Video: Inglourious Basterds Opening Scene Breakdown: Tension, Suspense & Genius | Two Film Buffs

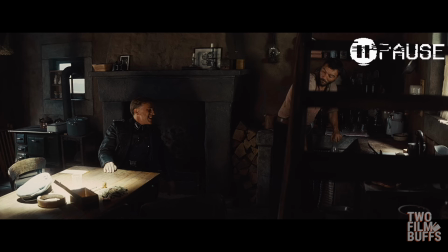And what I mean by that is, if you look at the screen, Hans Landa is captured in the light, basically showing that he is free, and now it looks like the dairy farmer is trapped behind bars, obviously showing the staircase covering him, but it looks like he is encaptured by the SS colonel.
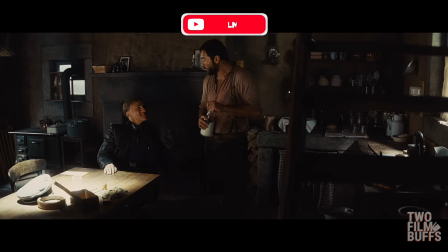Are you aware of the nickname the people of France have given me?
This is pretty much Hans Landa's way of saying, do you know who I am?
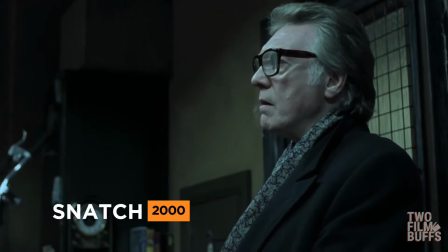Which is obviously a power play move.
Do you know who I am? I do.
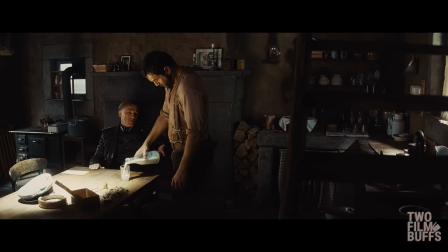I have no interest in such things. But you're aware of what they call me. I'm aware.
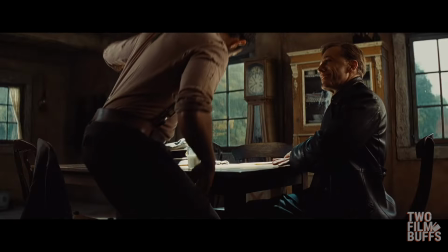What are you aware of?
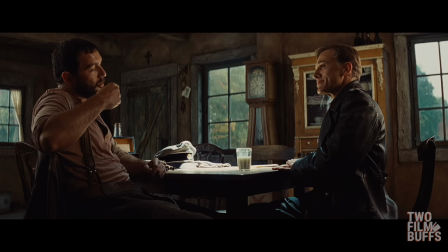That they call you the Jew hunter.
Now obviously getting the farmer to say his name back to him instills a type of fear and really cements why Hans Landa is there. It is also another power play move by showing the notoriety of his name.
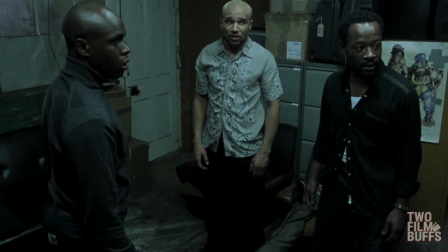For example, in Snatch, if Bricktop come into the room and just said, "I'm Bricktop," it wouldn't have had anywhere near the impact of what it had of him saying, Do you know who I am?
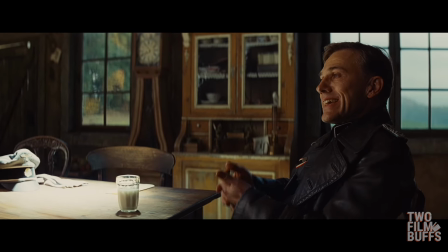Precisely. I understand your trepidation in repeating it. Heydrich apparently hates the moniker the good people of Prague have bestowed on him.
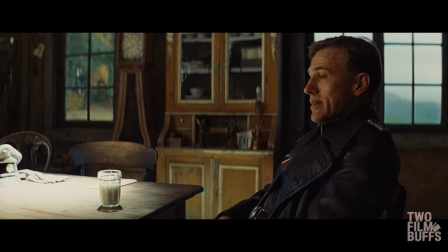Why he would hate the name the Hangman's baffling to me. It would appear he's done everything in his power to earn it. I, on the other hand, love my unofficial title.
Again, this whole speech just helps humanize Hans Landa.
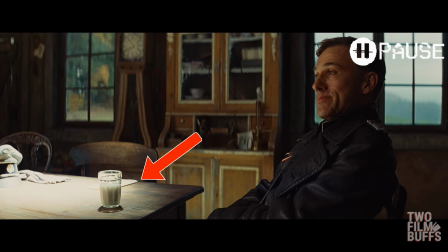Also, something you may not have noticed is the usage of milk in this, and also the usage of milk with bad characters.
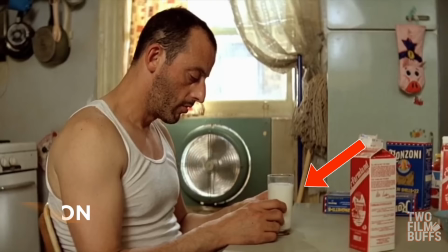Milk?
Throughout cinema, evil and bad characters have often been seen drinking milk,
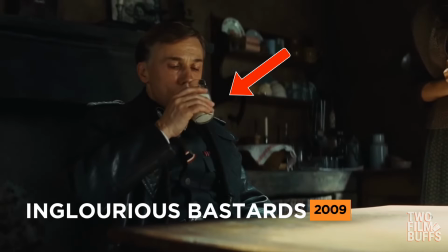which in a weird way brings an innocence to the adult characters who are bad/evil.
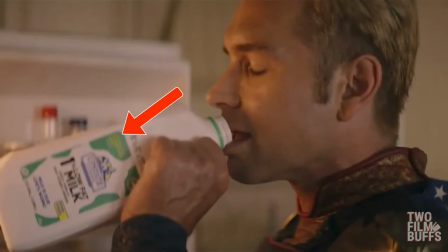Because we usually associate milk with children and what children drink, and seeing an adult drinking it kind of just makes us feel a bit uneasy.
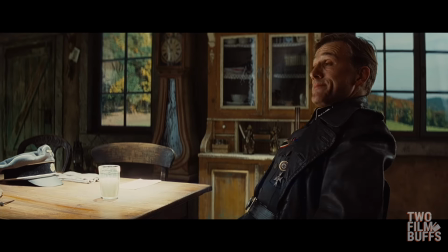The feature that makes me such an effective hunter of the Jews is I can think like a Jew, where they can only think like a German.
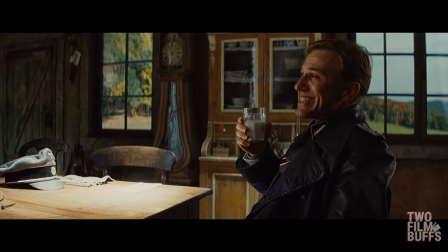More precisely, a German soldier.
Now again, this is another attempt to humanize himself for the French farmer by talking about German soldiers as if he isn't one himself, or in fact that he is different.
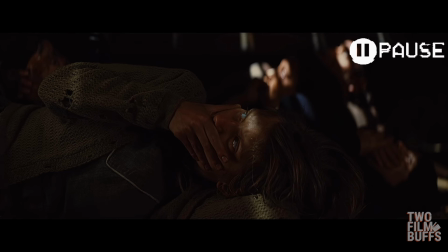And as we can see here, finally the reveal that he is in fact hiding Jewish people underneath his floorboards, which in a weird way highlights the fact that Hans Landa has the power because he knows he is right and he is correct.
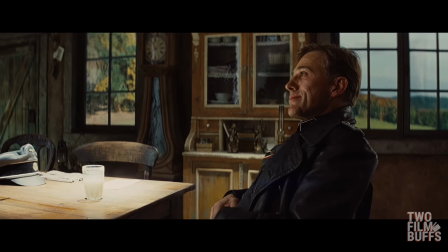Now, if one were to determine what attribute the German people share with a beast, it would be the cunning and the predatory instinct of a hawk.
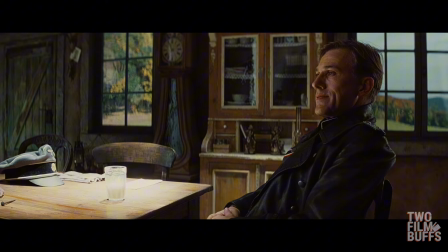But if one were to determine what attributes the Jews share with the beast, it would be that of the rat. The Führer and Goebbels propaganda have said pretty much the same thing, but where our conclusions differ is I don't consider the comparison an insult.
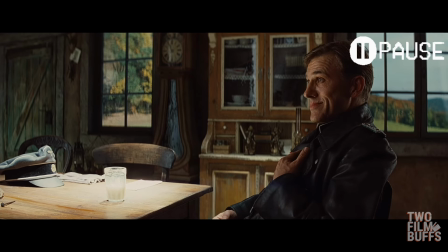Now looking at this shot, it tells us a few things. You can see Hans Landa is the focal point of the shot. Obviously in frame very well, beautifully shot. But if we look at the lighting in here, the lighting is shone on the table, kind of basically showing like an interrogation scene, obviously highlighting the milk and his SS hat.
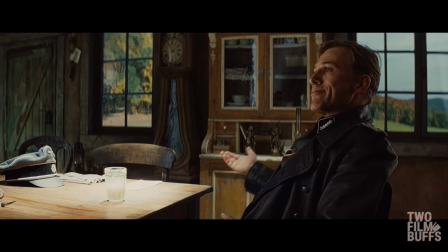Consider for a moment the world a rat lives in. It's a hostile world indeed.
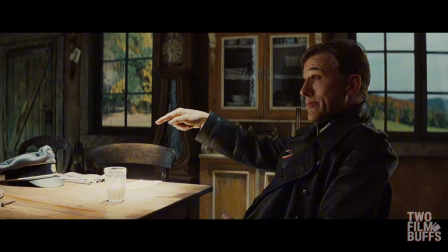If a rat were to scamper through your front door right now, would you greet it with hostility?
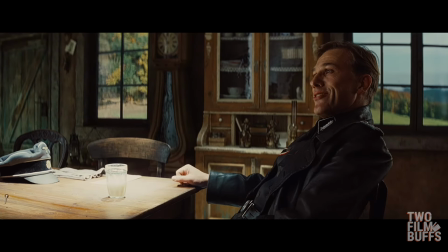I suppose I would. Has a rat ever done anything to you to create this animosity you feel toward them?
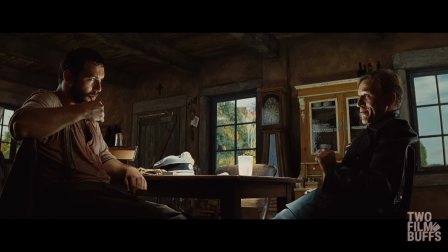Rats spread disease. Propose to you any disease a rat could spread, a squirrel could equally carry. Yet I assume you don't share the same animosity with squirrels that you do with rats, do you? No. Yet they're both rodents, are they not? For the tail, they even rather look alike, don't they?
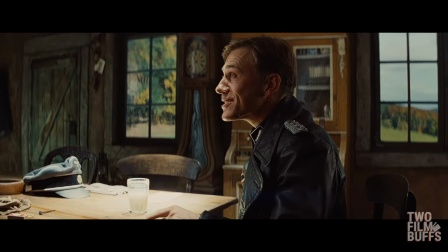It's an interesting thought. However interesting as the thought may be, it makes not one bit of difference to how you feel.
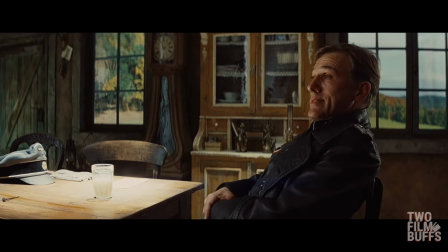If a rat were to walk in here right now as I'm talking, greet it with a source of your delicious milk?
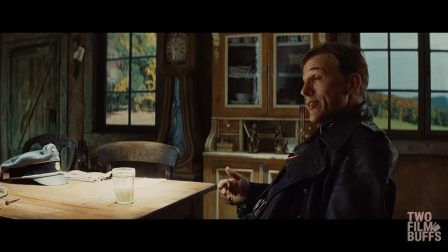Probably not. I didn't think so. You don't like them. You don't really know why you don't like them. All you know is you find them repulsive.